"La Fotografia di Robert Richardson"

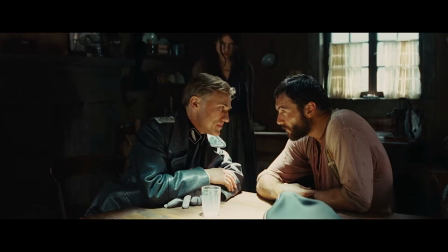E con l'utilizzo di queste luci molto forti, spesso le alte luci vengono lasciate bruciare.
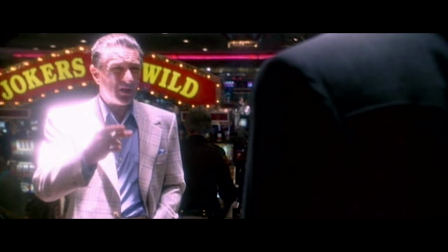Abbiamo cioè dei bianchi puri, senza dettagli. Questo soprattutto nelle scene ai tavoli.
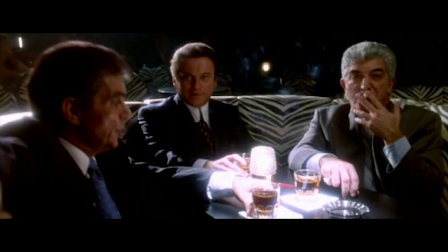Vediamo una forte luce che colpisce il tavolo e che rimbalzando illumina il volto degli attori, creando separazione con lo sfondo. come dicevo poco fa una doppia illuminazione ottenuta con una singola sorgente luminosa come ripeto spesso ragazzi non serve chissà quale attrezzatura per illuminare una scena e per cui vedendo questo suo stile di illuminazione è chiaro che l'illuminazione di Richardson non è sempre motivata dalla realtà da quello che uno si aspetterebbe di vedere come illuminazione all'interno di una scena
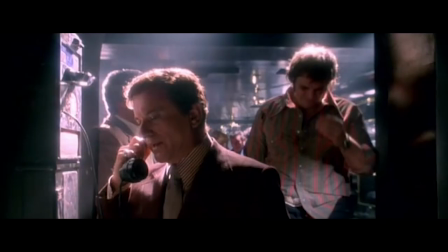piuttosto è motivata dall'emozione dal voler far risaltare i personaggi nell'inquadratura Richardson non ha paura di violare le regole convenzionali sull'illuminazione se questo gli farà ottenere una ripresa migliore se ha bisogno di cambiare la direzione della luce principale
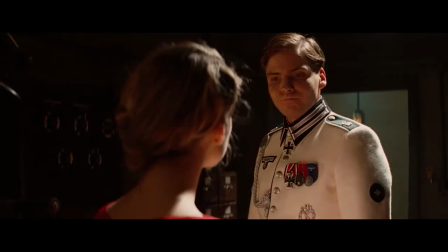all'interno di una scena o di retroilluminare entrambi i personaggi in
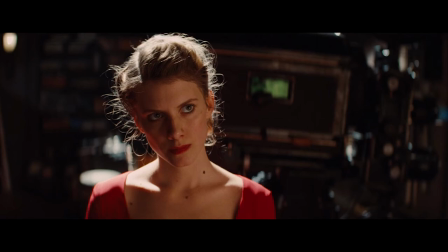un'inquadratura inversa lui lo fa senza porsi tanti problemi di continuità o di realismo non voglio che lo scatto soffra solo a causa della geografia della
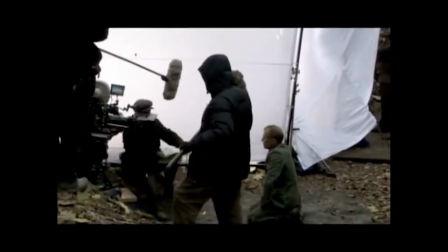scena un'altra preferenza di Bob sono le sorgenti luminose ampie controllate con strati di mussola,
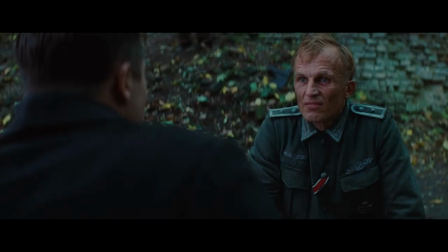usate soprattutto per ottenere i giusti toni di illuminazione per i volti,
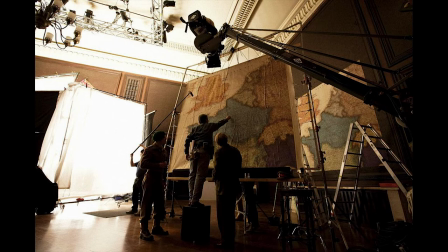grandi fonti di luce un po' più lontane dai personaggi con una caduta della luce più naturale. Poi ama che tutte le luci siano collegate a un dimmer così da poterne regolare l'intensità, a volte anche durante la ripresa e dal punto di vista della composizione all'inizio della sua carriera soprattutto nelle prime collaborazioni con Oliver Stone,
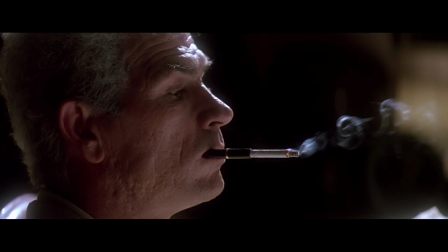Richardson aveva una predilezione per obiettivi più lunghi e immagini compresse soprattutto per i primi piani lunghezze focali lunghe comprimono i piani dell'immagine e fanno
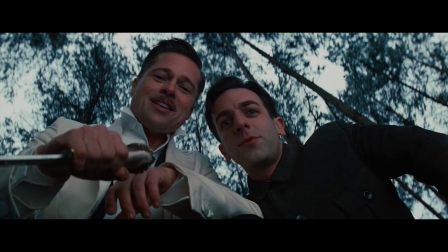risaltare ancora di più il soggetto nell'inquadratura spesso poi Bob rifiuta inquadrature con una prospettiva classica preferendo angolazioni e punti di vista insoliti angolazioni dal basso,
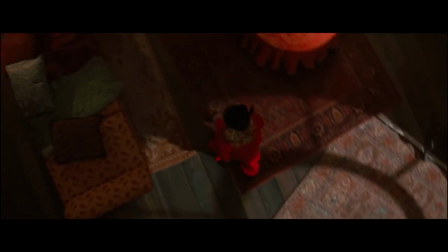spesso immobili e angolazioni dall'alto queste invece frequentemente in movimento anche per mappare un luogo utilizza frequentemente anche obiettivi zoom cioè non a focale fissa soprattutto
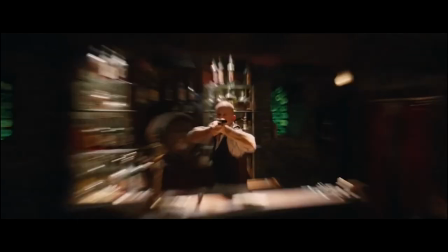per ottenere zoom veloci dei quali va matto quentin tarantino e ama poi
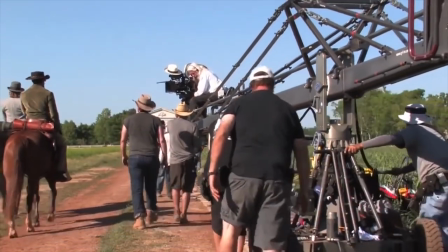usare molto movimento sfruttando dolly e crane usa molto il pegasus crane che gli dà
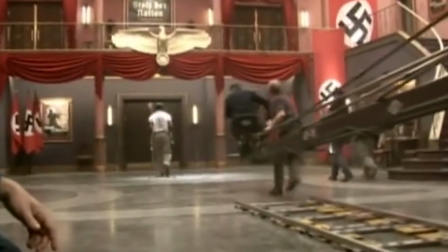una libertà di movimento totale rispetto ad esempio a un dolly che comunque si muove su una
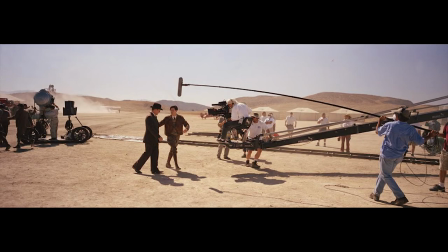superficie su questo crane poi monta una testa fluida in modo da poter
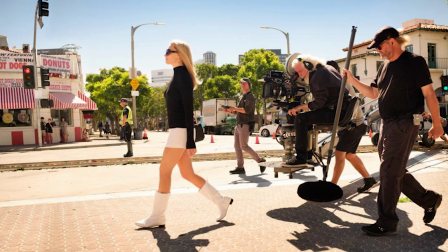realizzare anche il più morbido movimento di camera per connettersi meglio con gli attori e con l'azione e poi per andare a ricordare la grande versatilità di questo direttore della fotografia bisogna sottolineare il fatto che lui nel corso della carriera ha lavorato con un'enorme varietà di formati e di pellicole. In Kill Bill ad esempio ha utilizzato sette diverse tipologie di pellicole o ancora ricordiamo gli inserti
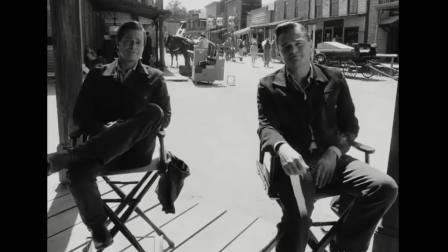televisivi in 8 mm del più recente c'era una volta Hollywood o le composizioni 3D in Hugo Cabret.
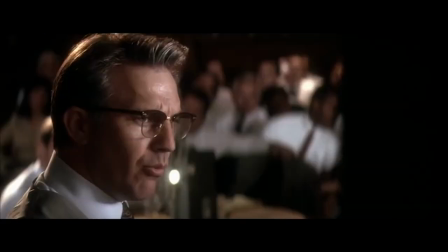JFK poi che è un vero e proprio arazzo di formati. Questo sia per il famoso filmato Zapruder in 8 mm sia per la stessa trama del
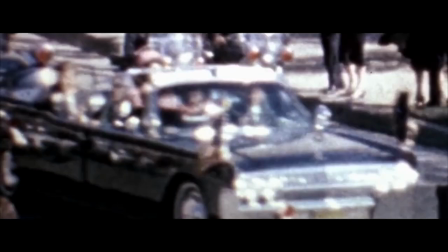film con il procuratore Garrison che rimuove gli strati della versione ufficiale sull'assassinio
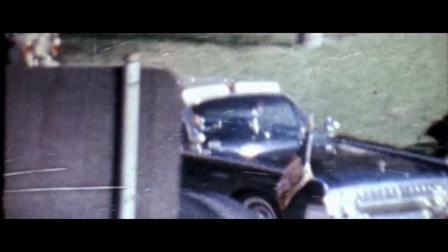di Kennedy avvicinandosi a una possibile verità che ribalterebbe tutto e allo stesso
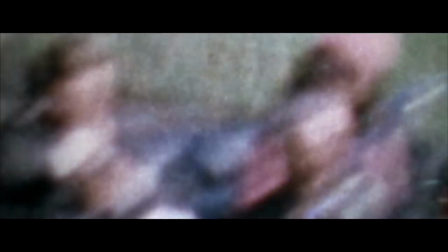modo Oliver Stone voleva che le immagini fossero frammentate e stratificate.
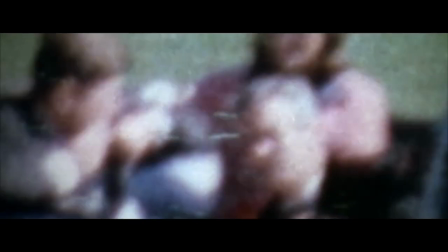Così il 16 mm e il 35 mm in bianco e nero richiedono gli eventi sul Daily Plaza,
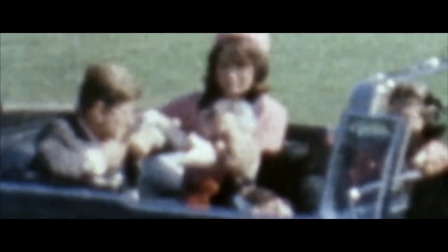le riprese a colori 8 mm riprendono la pellicola Zapruder e entrano in gioco
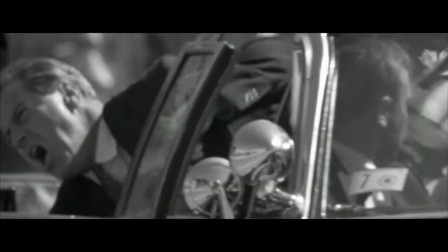anche video filmati d'archivio fotografie di notizie oltre diversi stili di ripresa.
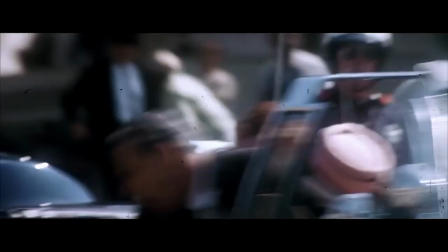Tutto questo dimostra come Robert Richardson non abbia paura di sperimentare e di mettersi in gioco. Nei prossimi video parleremo approfonditamente di film nei quali ha curato la fotografia come Casino, Hateful Eight, Bazzardi Senza Gloria, Django Unchained ma in via definitiva cosa ci insegna Bob Richardson?